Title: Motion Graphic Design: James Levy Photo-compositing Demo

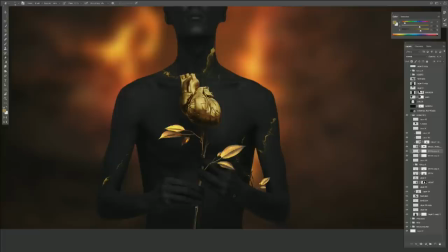happens with a lot of people that do photocomping if you photocomp and you aren't aware that things have shadow and light it just looks flat there's nothing worse than
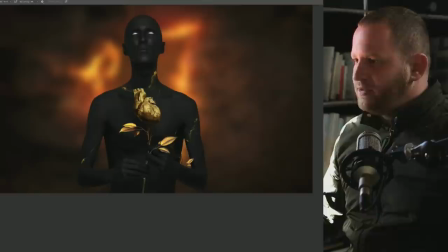flat photocomping unless it's intentional so that's why you always got to make sure that you can any any time that you can get some
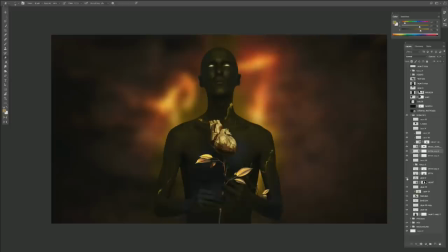dimension in there that's what i do yeah so that was the original image i found um that stem we did good tip um okay so where are we at now people are calling this the man from hell the man from hell i like it so the next thing i wanted to do wait
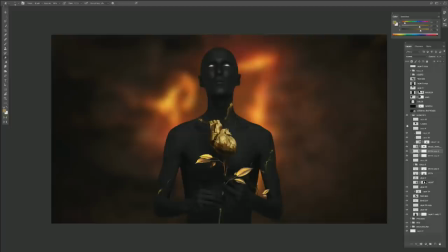hold on pablo how dare you say that looks like chris is that i didn't understand that reference pablo you're gonna get booted out of this room i'm just kidding give him some glasses yeah okay so for me at this point like I've hit my basic mark right here's a guy he's got a
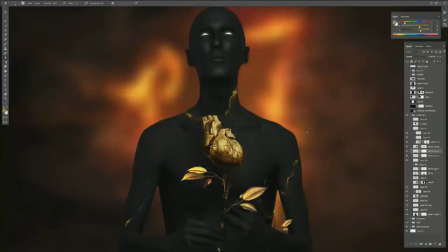flowers with his gold heart done not this is where I want to stop the frame but now I'm gonna start thinking okay so
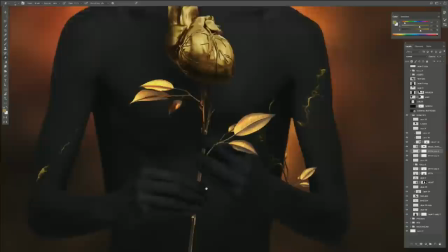how can I make this more interesting the next thing I'm gonna do is I'm gonna look at this face because not much has happened here there's a lot going on
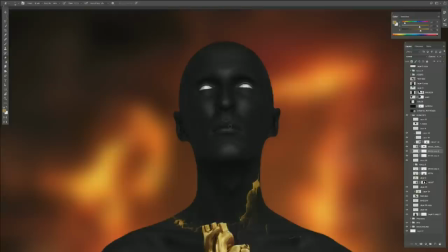here and I want to start giving it some some unique stuff so the first thing I want to do is i kind of want to give
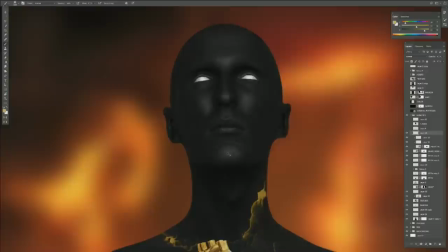this guy or girl some lipstick you know i know it sounds a weird place to go but it does seem like a weird place to go but
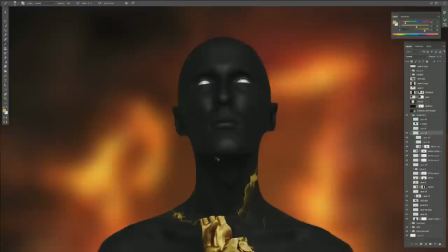i'm curious to where it goes but because it's quite tribal it's quite you know it looks like there's some sort of ceremony happening you know he's looking up he's holding
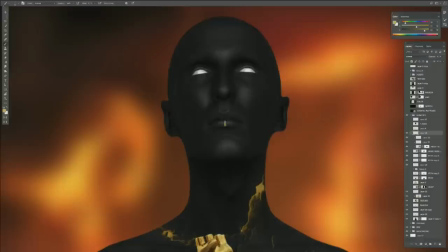this it's and i just automatically go to star wars you're gonna give him some gold lipstick yeah but like kind of more tribally kind of so i'm gonna start going ahead and just picking the shapes making sure that i get the contour and again this is like the first pass of it i just want to get
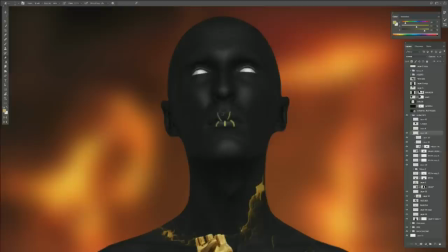that going like that it might not i might not even use this i just want to see if it works and i'm going to come in here and you know this is in shadow so
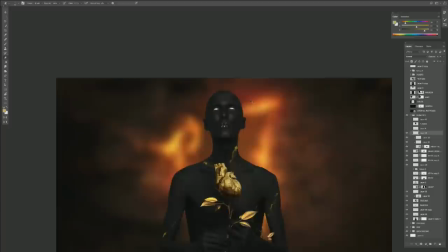if i left it like this it looks flat so i want to just start back
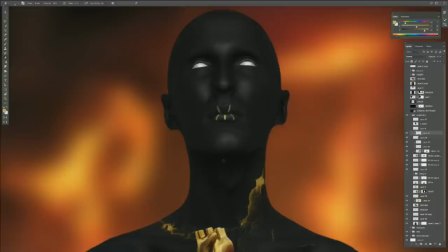look at it like here's okay this is cool I'm gonna just go ahead and link another layer to it just because at the time then I'm gonna come in here and start it gets a bit darker on the underneath of the lip might get a bit dark in here is your
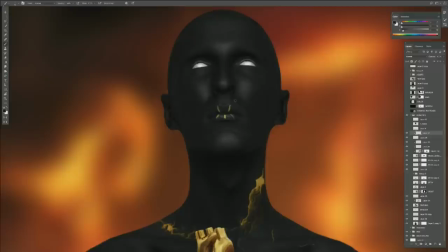brush 100% opaque right now yes and I'll do another link layer to it and I might just take the color here so you're doing shadows and highlights exactly and
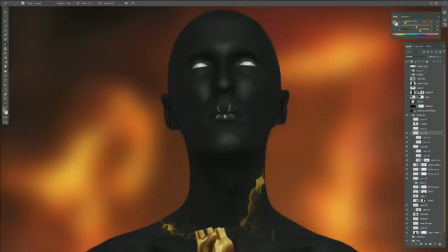then just maybe there's some of it where it's faded out same token maybe I might go ahead and
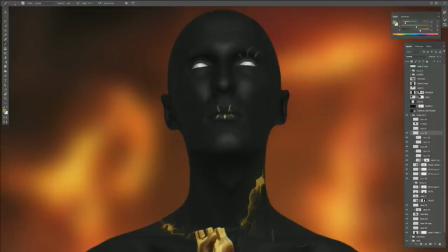just see if I like the look of it maybe so you're painting along the contours of what you see yeah yeah again
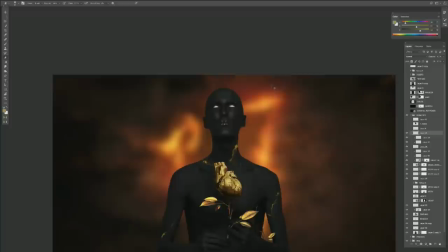it's a lot of trial and error you know sometimes it work sometimes it doesn't and I kind of just I work like close up and I look back and I'm like
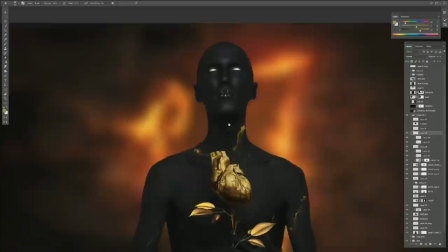yeah so I like the lips I'm not keen on that it looks like it's got weird eyelashes
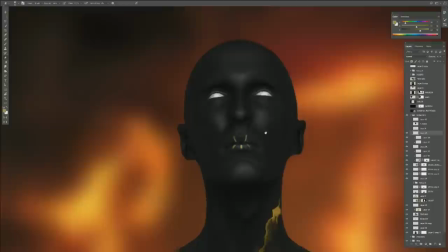so that's a start so the next thing I was thinking anytime I get to put a third eye somewhere
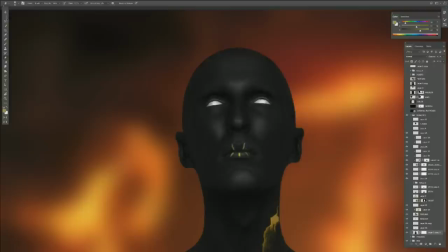I'm gonna do it so I'm gonna go back to my image my original image here I'm going to
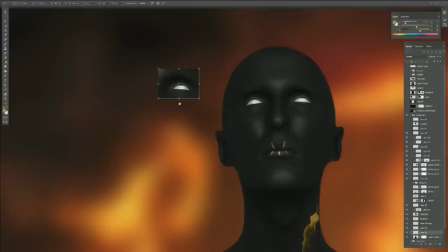apple copy there so i've got my guy here now i'm not just going to do it like this because
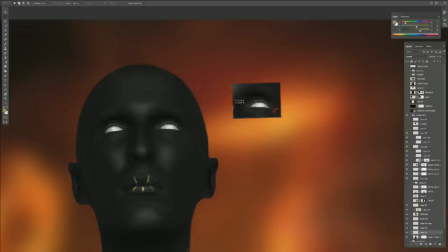then it's going to one direction i want it to feel like it's an actual eye so i'm going to go ahead here cut it you're going to make it symmetrical yeah yeah
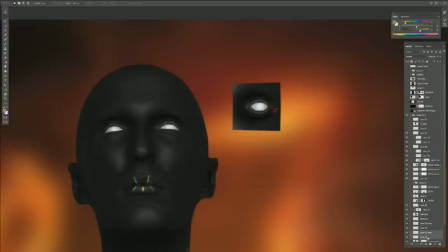maybe put some sort of interesting maybe